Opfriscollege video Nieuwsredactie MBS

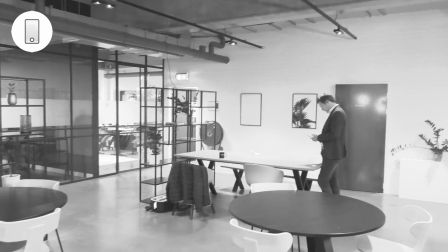8:17 Allemaal van die claims die niet waargemaakt worden. Dus als je het doet, maak een onderbouwing. Kom met cijfers, kom met onderzoek, zodat de kijker begrijpt waar het op gebaseerd is.
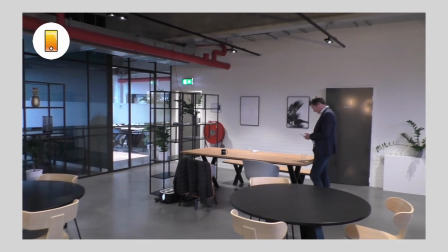8:28 De aandelenbeurs is in trek. Ook jongeren gaan steeds vaker op jonge leeftijd in de beurs.
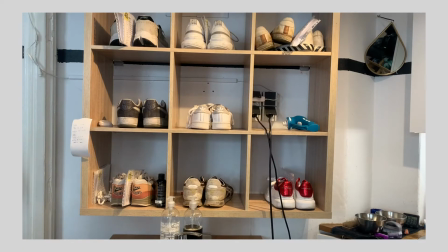8:32 Uit cijfers van het Nibud is gebleken dat jongeren ruim honderden euro's neerleggen voor sneakers.
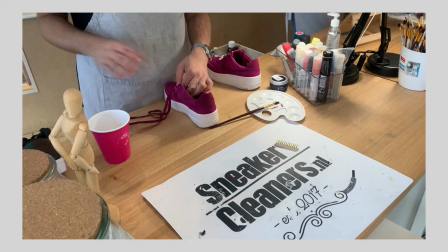8:38 Terwijl dat 1/3 van deze groep de maatregelen van de lockdown heeft gevoeld in zijn portemonnee.
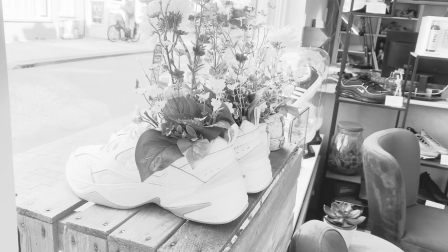8:43 In dit item over sneakers gaat dat wel goed. Hè? De student legt hier in het begin duidelijk uit waar die aannames op gebaseerd zijn. Komt met cijfers, komt met bronnen. Dus dat is hartstikke goed gedaan. Tip nummer 8. Stel een journalistieke vraag.
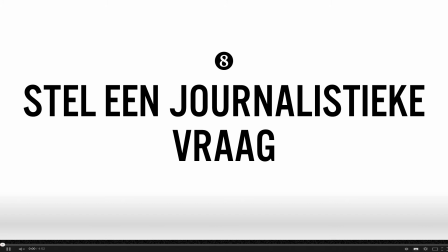8:55 Want ga niet dingen uitleggen die al bekend zijn. Ga geen Wikipedia spelen.
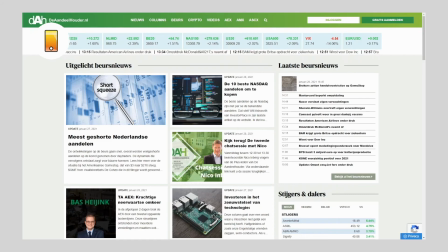8:59 Maar zorg ervoor dat je in je item een journalistieke vraag stelt.
Nico Inberg, beleggingsexpert van de aandeelhouder, over wat beleggen nou precies is.
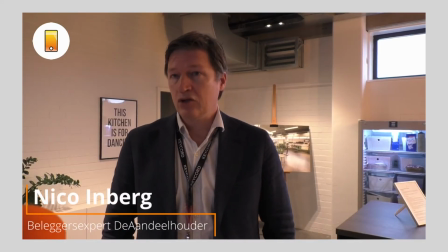9:08 Vermogen opbouwen voor later. En dat doe je via de beurs. Hoeft niet beslist via de beurs. Kan ook in privé, via bijvoorbeeld kopen van vastgoed.
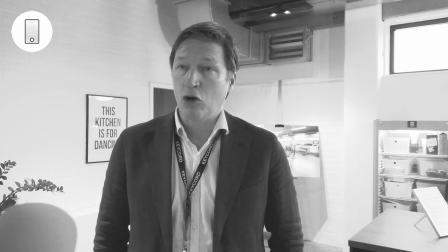9:16 Nou, ook dit gaat niet helemaal goed in het item over beleggen. Want de student stelt hier de vraag, hoe werkt beleggen?
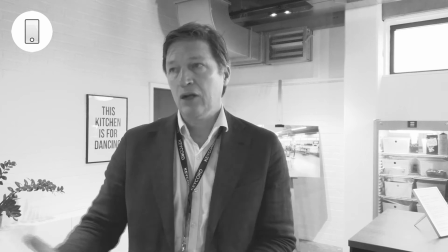9:23 Maar dat is niet de vraag die je moet stellen. Want studenten weten denk ik wel hoe beleggen werkt. Maar je wil weten misschien in hoeverre studenten daarmee bezig zijn. Wat zijn de risico's? Misschien kun je wel een student spreken die zelf belegt en daar iets over vertelt. Dus geen algemene vraag stellen, maar een duidelijke journalistieke vraag die iets toevoegt aan wat we al weten.
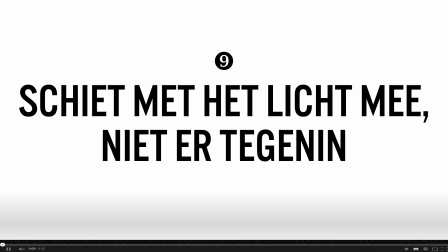9:43 Tip 9 is een hele technische tip. Schiet met het licht mee en niet er tegenin. Want het tegenlicht zorgt ervoor dat mensen onherkenbaar in beeld zijn. En vergeet niet, in die ogen en in die mimiek zit heel veel informatie. Hè? Heel veel non-verbale communicatie gaat via de ogen. Dan moet je er dus voor zorgen dat je je bronnen in de ogen kunt kijken.
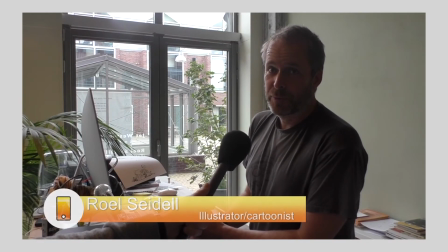10:00 Ook als dat technisch wat lastig is, in schoolgebouwen, in universiteiten, op kantoren, daar is het licht niet altijd even goed.
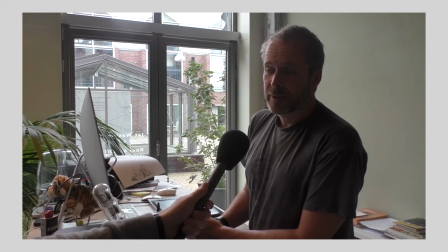10:06 Zoek altijd een plek waar je het licht kunt gebruiken om de bronnen uit te lichten. Bij dit item gaat dat dus niet goed.
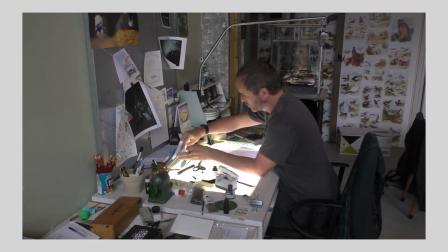10:13 We zien de illustrator, de cartoonist in dit geval, met heel veel tegenlicht, waardoor hij een soort van silhouette wordt.
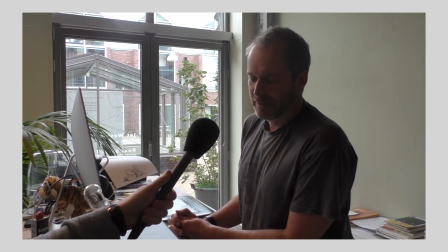10:21 Dus ga aan de andere kant van het bureau staan,
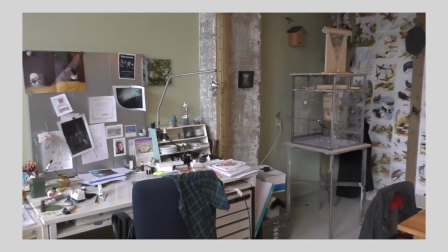10:22 zodat het raam hem goed uitlicht en we toch een mooie inkijk hebben in de studio waar hij aan het werk is.
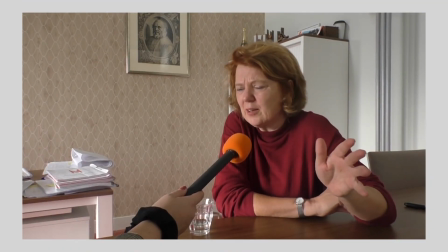10:30 Bij dit item gaat dat wel goed. Door met het licht uit het raam mee te schieten, wat een beetje een diffuus licht geeft, wordt de hoofdbron heel goed uitgelicht.
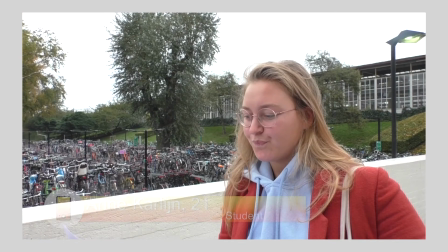10:38 We zien haar ogen goed en haar mimiek draagt ook echt bij aan het verhaal. Dat brengt me bij de tweede tip.
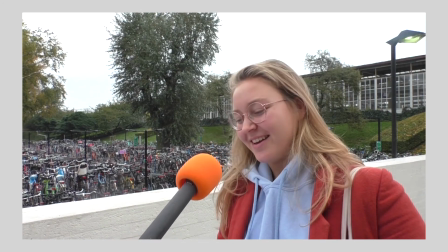10:43 Zorg ervoor dat je diepte in je beeld krijgt tijdens een interview. Zet iemand niet voor een blinde muur, dat is niet interessant om naar te kijken, maar zorg ervoor dat je een woonkamer,
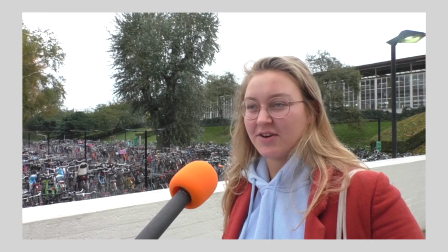10:51 een studio, een fabriek, een kantoor, noem maar op, zorg ervoor dat dat diepte in het beeld zit.
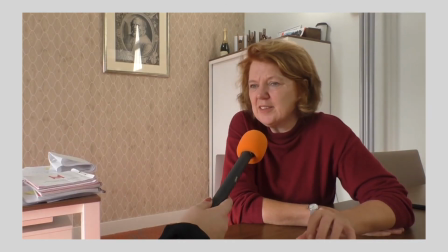10:56 Dat is altijd interessant om naar te kijken dan iemand voor een blinde muur of een gordijn.
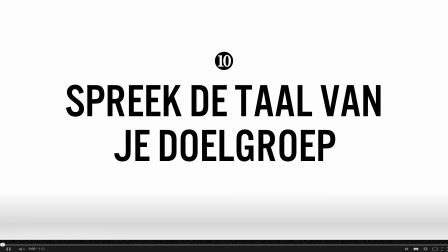11:01 En dat brengt mij bij de laatste tip. Nummer 10, spreek de taal van je doelgroep. Ga niet proberen het NOS-journaal na te doen of Zembla, maar spreek de taal die je doelgroep spreekt. Zorg ervoor dat je woorden gebruikt die je doelgroep begrijpt en maak het niet interessanter dan nodig.
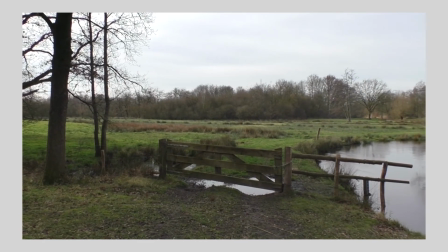11:15 Natuurbeheer, een ingewikkeld beleid. De meningen over de juiste werkwijze lopen sterk uiteen.
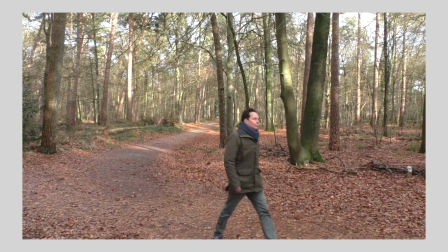11:21 Grondbezitter Brabants Landschap en de Partij voor de Dieren, twee organisaties die de natuur een warm hart toedragen,
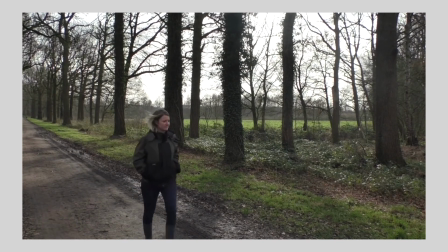11:26 denken erg verschillend over de manier waarop je de natuur het best beheert. Wij willen eigenlijk graag.
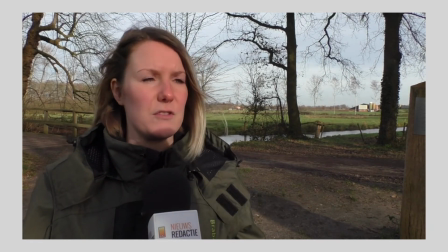11:31 In dit item gaat het bijvoorbeeld niet goed, waarin we veel jargon horen en een soort beleidsmatige taal die niet zal aankomen bij de doelgroep.
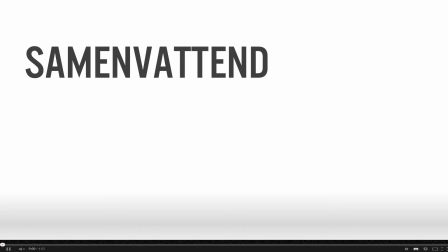11:39 Dan willen wij het hele systeem herstellen.
Oké, samenvattend. Zet je bronnen aan het werk zodat je hem beeldend introduceert. Laat hem wat dingen doen dat jij draait en dat je kunt gebruiken bij het laden, zoals het heet, van je bron. Monteer naar je hoofdvraag. Alles wat je doelgroep al weet of op kan zoeken op een andere plek, haal het eruit.
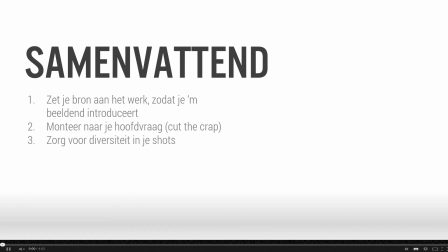11:58 Zorg voor diversiteit in je shots. Denk nog even aan de verschillende shot sizes die ik heb uitgelegd in het college. Maak veel verschillende shots zodat je een dynamische edit kunt maken. Gooi een haakje uit. Doe een belofte. Gooi er een stelling in, een vraag, een opvallend feit, zodat je getriggerd wordt om te blijven kijken.
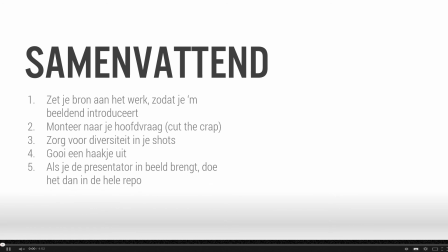12:15 Als je een presentator in beeld brengt, doe het dan in de hele repo, zoals we gezien hebben in het voorbeeld. Niet even een stand-uppertje en verdwijnen in het niets. Laat bronnen aan het woord en ga het niet zelf vertellen.